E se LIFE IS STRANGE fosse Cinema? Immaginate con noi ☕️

Life is Strange è un'avventura grafica in terza persona sviluppata dalla Dontnod.
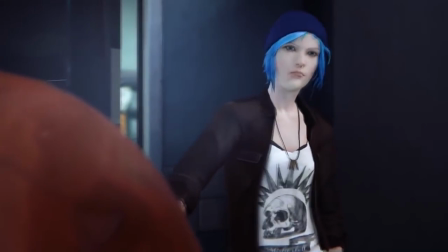(0:26)
Questa è la protagonista Max, questa la coprotagonista Chloe. Max ha il potere di ravvolgere il tempo potendo cambiare il corso degli eventi.
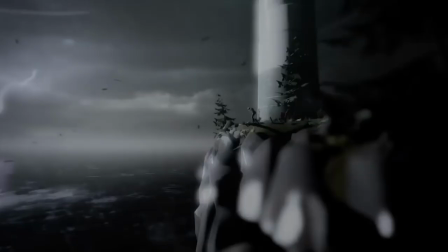(0:34)
Il gioco vuole che la sua forza siano la storia, le atmosfere e le emozioni. Quindi noi ci chiediamo: e se Life is Strange fosse cinema? I film vengono diretti dai registi, i videogames dai direttori artistici. Andiamo quindi ad analizzare Life is Strange come fosse un film, guardando quindi il lavoro dei direttori artistici come fosse quello dei due registi. Considereremo quindi il processo evolutivo che ha portato questo gioco a diventare da semplice idea un concept, un'esperienza. A riguardo abbiamo ascoltato l'intervista dei due art directors del gioco, Raoul Barbet e Michel Cousty. I nomi giusti li mettiamo qui sotto, insieme al link dell'intervista. Cerchiamo di capire insieme le intenzioni che hanno dato vita a questo titolo.
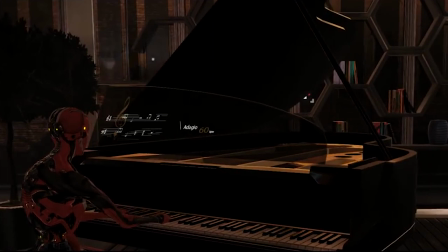(1:23)
Tutto parte da uno dei fondatori di Dontnod, Herb Bonnen,
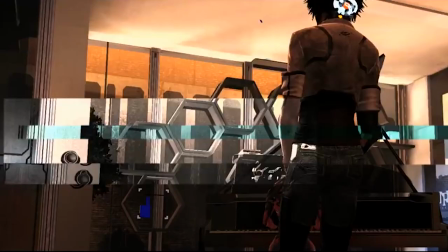(1:26)
che chiede al team di pensare a un gioco basato sul meccanismo di Memory Remix, di Remember Me, il primo titolo della Dontnod.
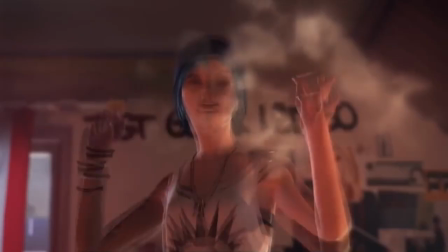(1:32)
Ecco che nasce quindi il potere di ravvolgere il tempo di Max.
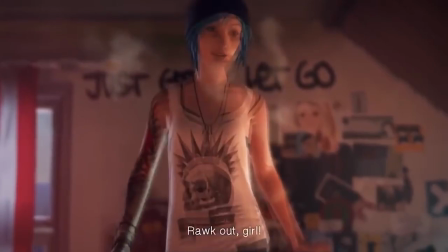(1:36)
C'era poi la volontà di comporre una grande storia, che raccontasse dei personaggi e delle loro vite.
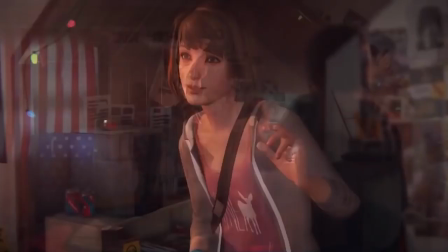(1:42)
Infatti, la maggior parte del budget è stata proprio investita nella scrittura del copione e della sceneggiatura del gioco.
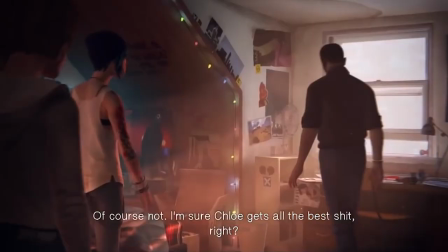(1:48)
La scelta della struttura d'episodi è stata determinata da questioni economiche e dalle tempistiche, permettendo al team di avere tempo extra per diluire la produzione.
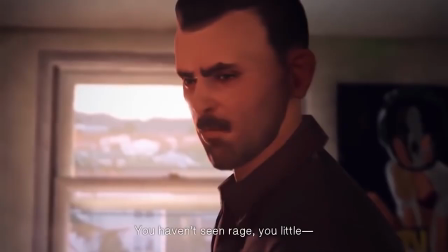(1:57)
Scelta che si è dimostrata vincente anche per la narrazione, permettendo di approfondire i personaggi e creare la suspense tipica della serie TV.
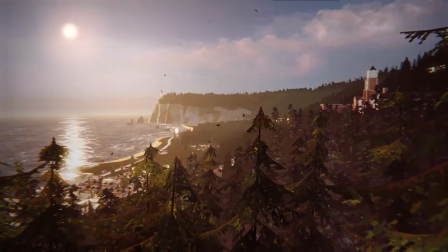(2:05)
Fin dal menu iniziale, è chiara l'intenzione di impregnare generalmente il gioco di un'atmosfera tenera,
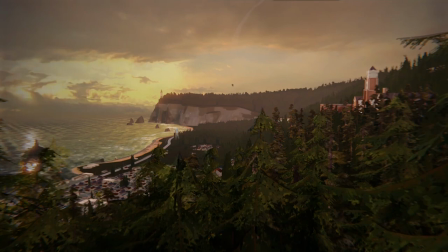(2:11)
rilassata, in modo che potesse essere giocato con calma, trasmettendo quindi serenità a noi giocatori che, tra tutta l'azione dei titoli attuali, ci cediamo volentieri un momento di relax. Dunque è importante chiedersi, hanno raggiunto i loro obiettivi? A nostra modesta opinione, assolutamente sì. Anzi, lo sviluppo basato su queste linee guida si è dimostrato vincente, armonizzando tutti gli elementi che si influenzano e supportano gli uni con gli altri.
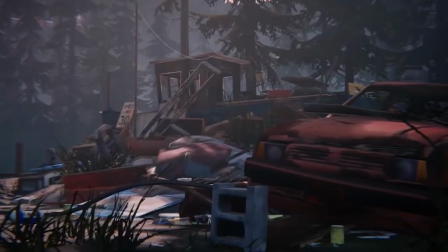(2:41)
Già a prima vista, risulta chiaro che ciò a cui puntavano gli sviluppatori non era certo il fotorealismo.
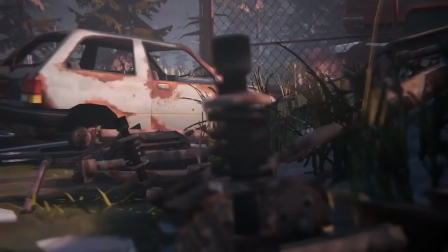(2:46)
Loro stessi dichiarano infatti di aver voluto dare al gioco un'impronta che rimandi all'impressionismo,
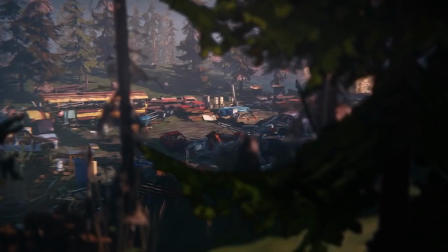(2:51)
usando una tecnica stilizzata della colorazione a mano di ogni texture, dando al tutto un effetto acquerello.
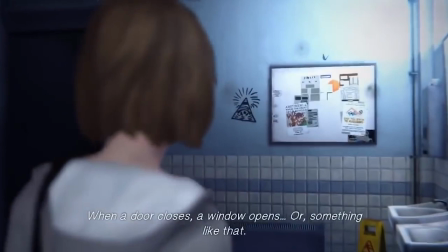(2:59)
Morbida, rilassata e confortevole. Ecco le parole con cui possiamo descrivere la regia e i suoi movimenti di macchina.
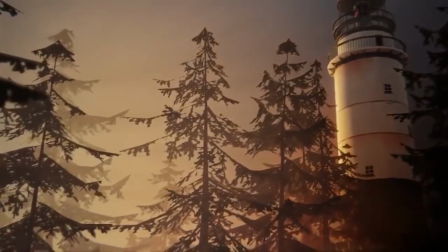(3:06)
La sensazione è quella di essere cullati attraverso il progredire della storia, quasi fossimo tra le onde dell'oceano.
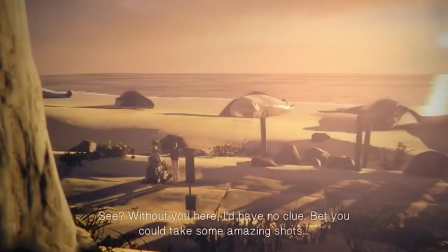(3:12)
Ma come le onde arrivano ad infrangersi sulle rocce della riva di Arcadia Bay, così la regia ci spiazza con violenza nei momenti di impetuosa emotività.
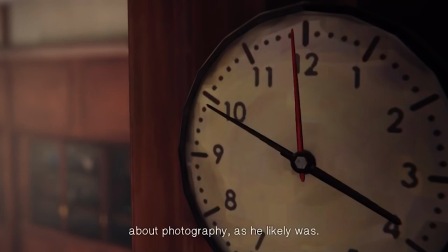(3:22)
Inaspettatamente lo fa rallentando ancor più, risultando in contraddizione con il momento, trovando serenità anche dove imperversa un tornado.
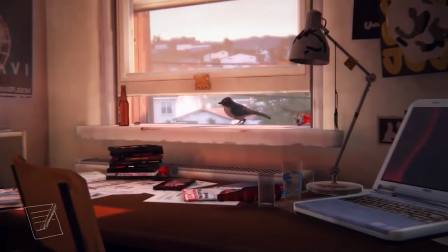(3:28)
Molte sono le inquadrature sui dettagli che ci immergono ancor più nel mondo di gioco, con tante piccole sfumature su cui fantasticare. La sceneggiatura di Life is Strange è particolarmente sviluppata. La costruzione e le evoluzioni psicologiche dei personaggi sono equilibrate e virtuose. Prima fra tutte quelle delle due protagoniste.
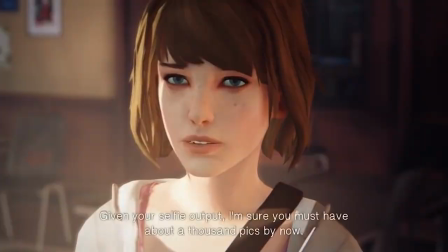(3:50)
Max, da prima timida e in difficoltà davanti alle scelte difficili, diventa man mano una guerriera del tempo, che lotta contro la morte.
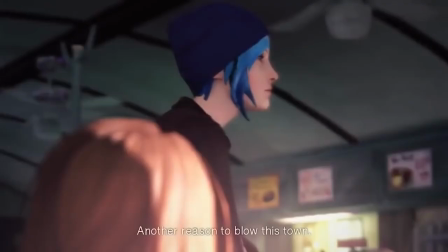(3:59)
Chloe, volontariamente resa odiosa all'inizio dagli sceneggiatori,
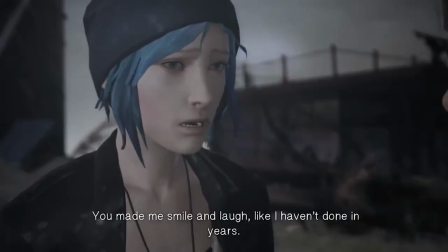(4:04)
impara a farsi amare ad ogni tassello che viene aggiunto al suo passato, fino a tenerci con il cuore in pugno nelle scene finali.
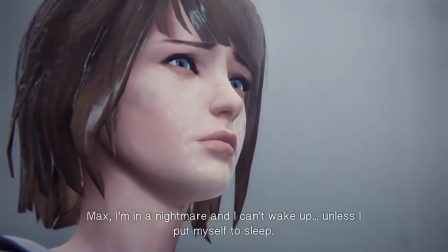(4:11)
Le tematiche sono mature e trattate in profondità.
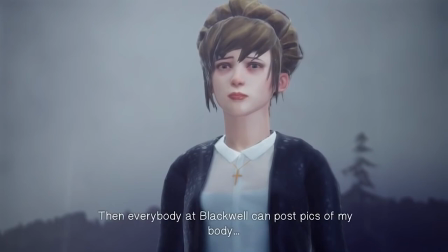(4:14)
Mai come mentre giocavamo a Life is Strange, noi ci siamo chiesti se avessimo in qualche modo contribuito a far soffrire qualcuno di bullismo.
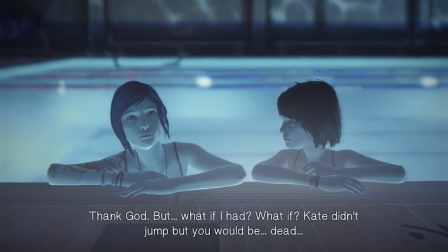(4:23)
Lo script dei dialoghi è lunghissimo, 14.000 linee di dialogo, di cui 10.000 solo di Max.